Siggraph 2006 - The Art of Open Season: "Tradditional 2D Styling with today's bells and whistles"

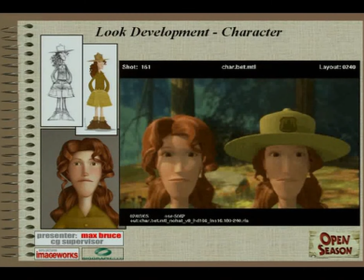(78:01)
When we would get a character to a certain level of look dev and we felt that it needed just those final touches, we'd kick it back to the art department and then they would add their little final touches just to make it look great and then bring it back to us.
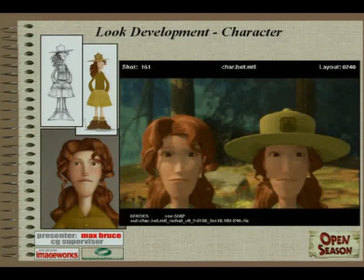(78:17)
And it was generally a more effective way of communication rather than just verbally saying, can you just make her freckles just a little bit less or something like that. So that iterative process worked pretty well for us. One thing, as far as look development went,
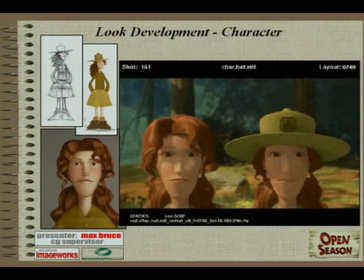(78:38)
things like eyes are always a deal breaker for selling a character, as most everyone knows. Again, early on, the directors were sure they really wanted detail in the irises,
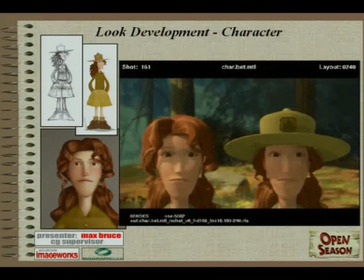(78:51)
so we did some tests with some really simple, solid color iris shapes. And again, it distanced the characters from the viewer. So we came back to the sort of standard eye iris model that we see in almost every CG feature now.
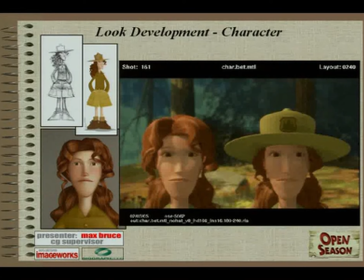(79:07)
But as a concession to keep the characters looking a little more cartoony, we added a lot of white to the eye whites, and that also helped sort of maintain the graphic style.
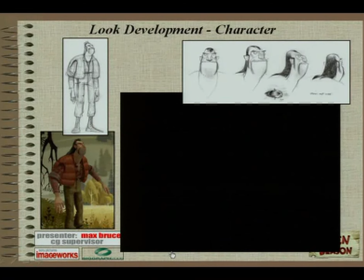(79:21)
Shaw, of course, some more standard sketches here. The model sketch and another paint over in a painted forest environment. He was actually the first approved character for the show, and we wanted to see how he looked in a forest environment.
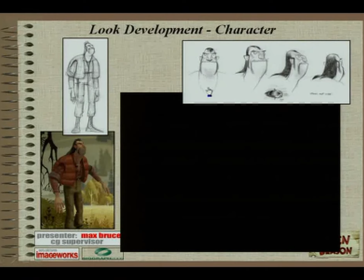(79:38)
As we mentioned before, he's got some pretty distinctive shapes to him that we wanted to make sure the textures only added to and didn't distract from. His hair and his vest pretty much define his character, and he's got these huge expressive hands, which were used to great effect throughout animation.
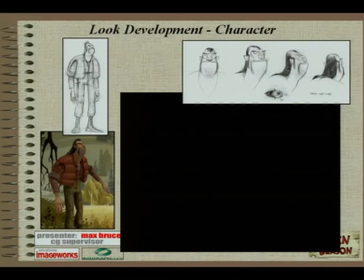(79:58)
One example is, I'll just show you some of these tests here. Let me get my mouse back.
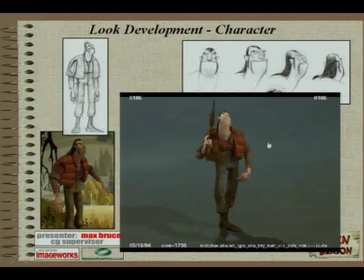(80:04)
Here's the cocky walk, very early look dev, sallow skin, dynamic hair popping on.
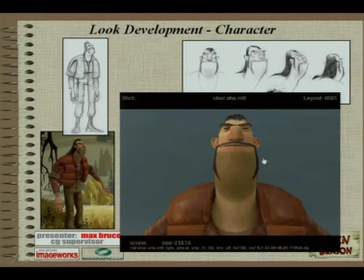(80:11)
Here's just I'll show this again one more time.
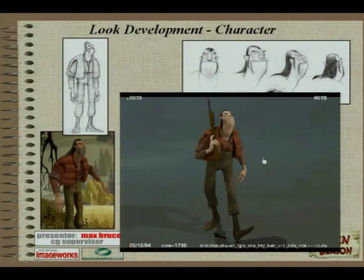(80:19)
As I said, very early look dev process. The vest textures aren't really working well with the dynamic cloth in the vest, and his pants are up around his nipples, which wasn't quite what we were looking for.
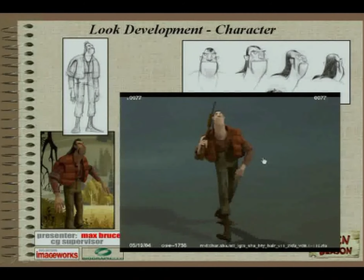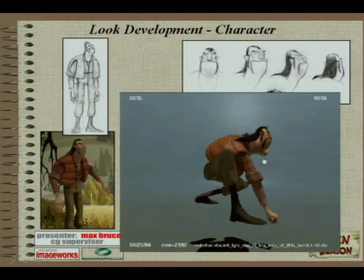(80:40)
Textures a little farther here, look development a little farther. First look at dynamic hair, which was quite exciting.
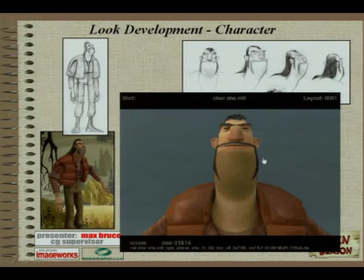(80:49)
And of course, our sort of standard, mouth open test back there. We did mouth texture tests for all the characters because mouth textures was another one of those examples where you'd expect to see a lot of detail,
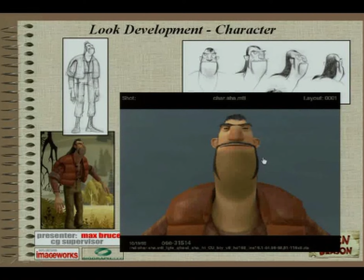(81:06)
but the detail was distracting at times. Another example for Shaw was he had really dirty fingernails, and whenever we'd see his fingernails up close, it was like, so we wanted to bring everything back to, you could read the textures,
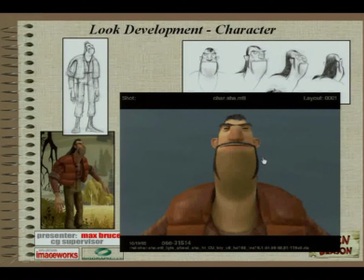(81:23)
but they were kind of really simplified and represented more graphic nature rather than something photoreal. And then this last little slide, AVI here shows you a wet look test for Shaw.
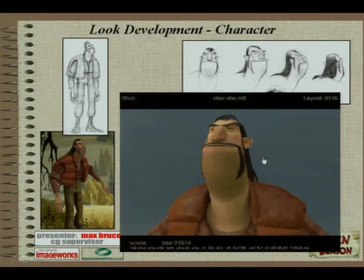(81:39)
And standard kind of set of tricks here for making someone look wet, higher spec, higher reflection, matted the hair down, definitely different clumping in the hair.
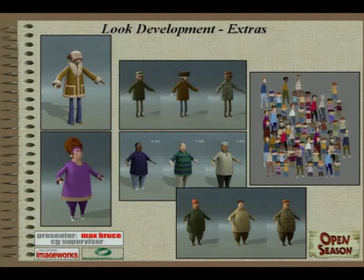(81:56)
Extras. So yes, there are two major crowd scenes in the movie.